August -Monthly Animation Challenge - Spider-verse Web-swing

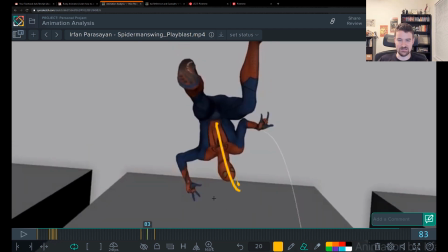[26:09]
Oh, before I forget to, you're doing this peace sign thing, which I think kills the idea that it's a salute. So I would do, you know, maybe he just kind of curls his fist in and then goes peace. Or you do the salute and then... And I would really try to break these actions up, because they're happening just about the same time.
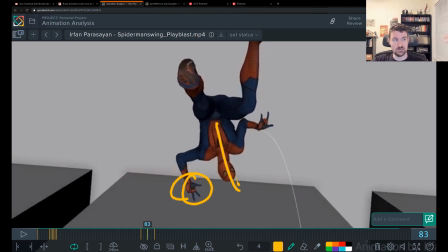[26:28]
Like, you finish the salute and you're like web shot.
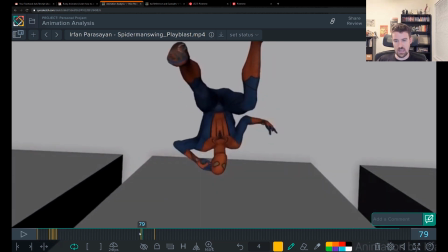[26:33]
The shooting the web out of the hand, it's pretty much all happening in the hand and the forearm.
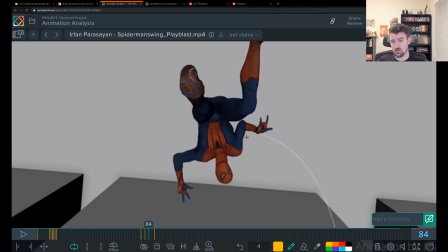[26:41]
You really want to include the whole arm there, and you want to include the body.
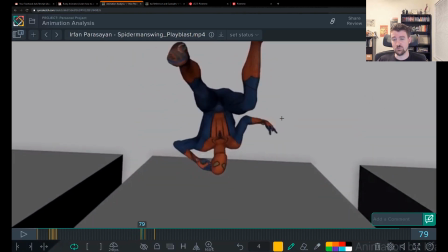[26:47]
And most importantly, you want to make it just like this arm. You want to make it snappier, so that it doesn't have that floaty even feeling. And you need that anticipation in there for us to really read it.
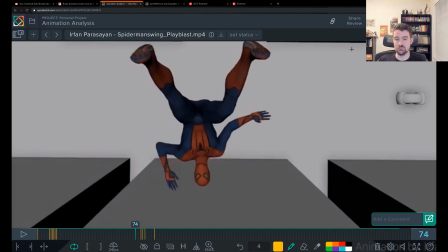[27:00]
So it's like, if his hand is going to be here, kind of like semi drifting through the air, if his hand's going to be here, a great way to do it might be to have that hand go back and straighten out a little bit as an antic, and then it shoots.
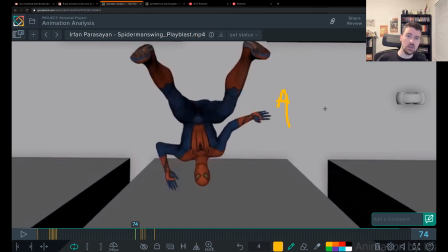[27:18]
So it's like whoosh, a little bit of a flick there. Or you could just hold, curl the hand in a little bit more, and then shoot it out straight.
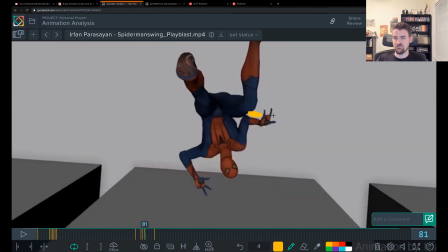[27:28]
You could do it that way too, and have this arm come out a bit so it's a bit straighter.
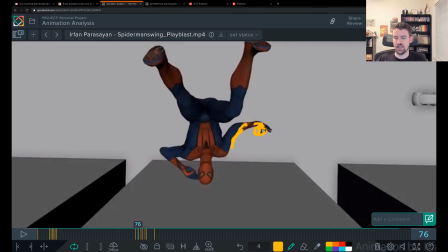[27:36]
So you go from like having the hand here and having it curl in extra to prepare for that web shot flick,
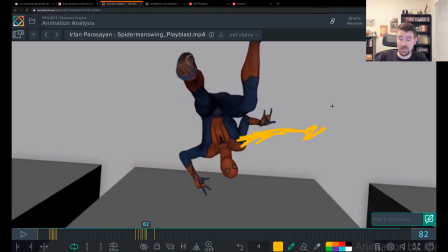[27:44]
and then you go into that straight, and you have somewhere to go so you can pull on that too, which would be nice because you already got the squash shape.
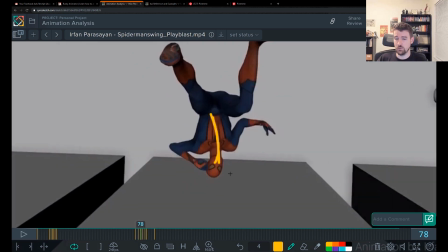[27:51]
So that would be really huge for you. In terms of putting the rest of the body in with that arm, you'd want that,
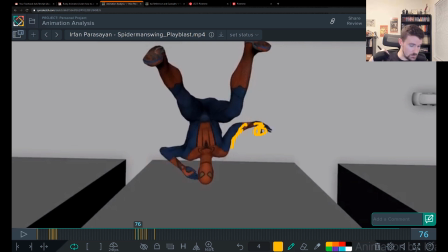[27:59]
if you're gonna have the curl in here with this arm, you would probably twist the chest probably towards that direction,
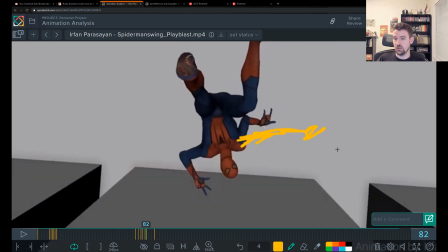[28:09]
so that you can open up into your web shot this way. So you're kind of shooting screen right, which is where you're gonna go anyway. That way that starts to involve the body and gives you some rotate Z, some rotate Y in there, some change in the spine.
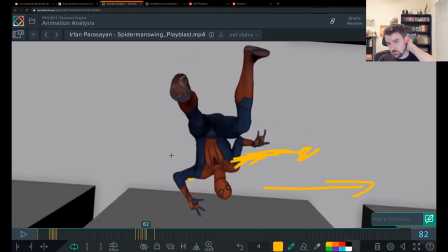[28:26]
And what else? What else can we do? So you have legs here. You can incorporate them too. You could have, what you can do to help the anticipation is you could have,
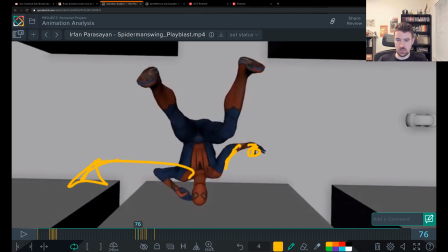[28:41]
during this curl in, you could have, or just before it, you could have
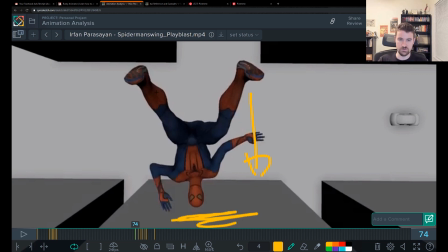[28:48]
this foot come forward, like it comes closer to, you know, his face, squashing in, right? And this one can push out a little bit.
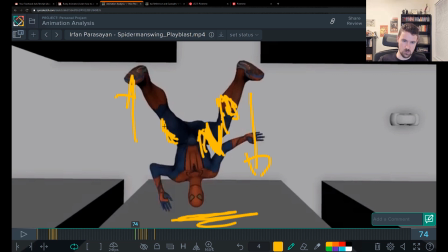[29:05]
You might have a little bit in more than it is right now, so that you have somewhere to go. And then you push out into more of a straight. And after this, you're going to do the opposite.
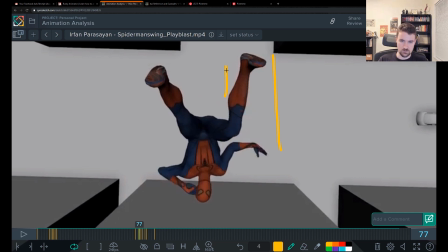[29:19]
So with this leg being squashed in, you're going to kick it out. So it'll straighten out more, maybe even more than you have here. And this one will curl in.
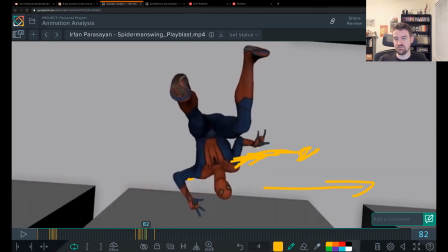[29:37]
And I would do that. I would have that happen pretty much right around here. So I drew that on the wrong frame. right? So this one's kicked out around there. And then what you've done is, since he's flying through the air, you've done kind of like a bicycle kick since those legs are free,
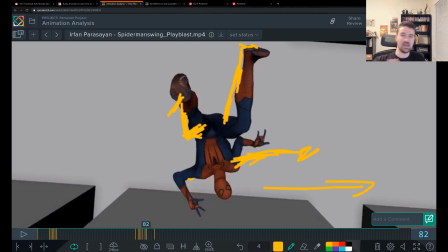[29:55]
and the kick has been like an antic up and out to go with the shot. And now your legs are involved. Every part of the body is involved. It will give you a little bit of reason to tilt the hips as well because those legs are active.
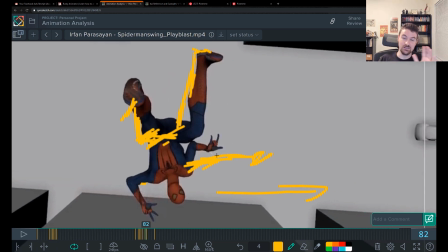[30:10]
And this whole section feels a lot more amazing because of that.
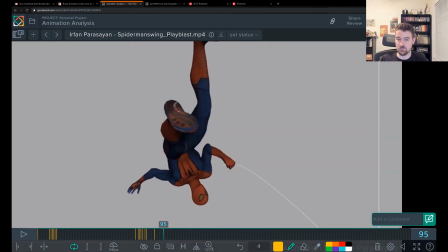[30:15]
The body being involved, a lot more powerful.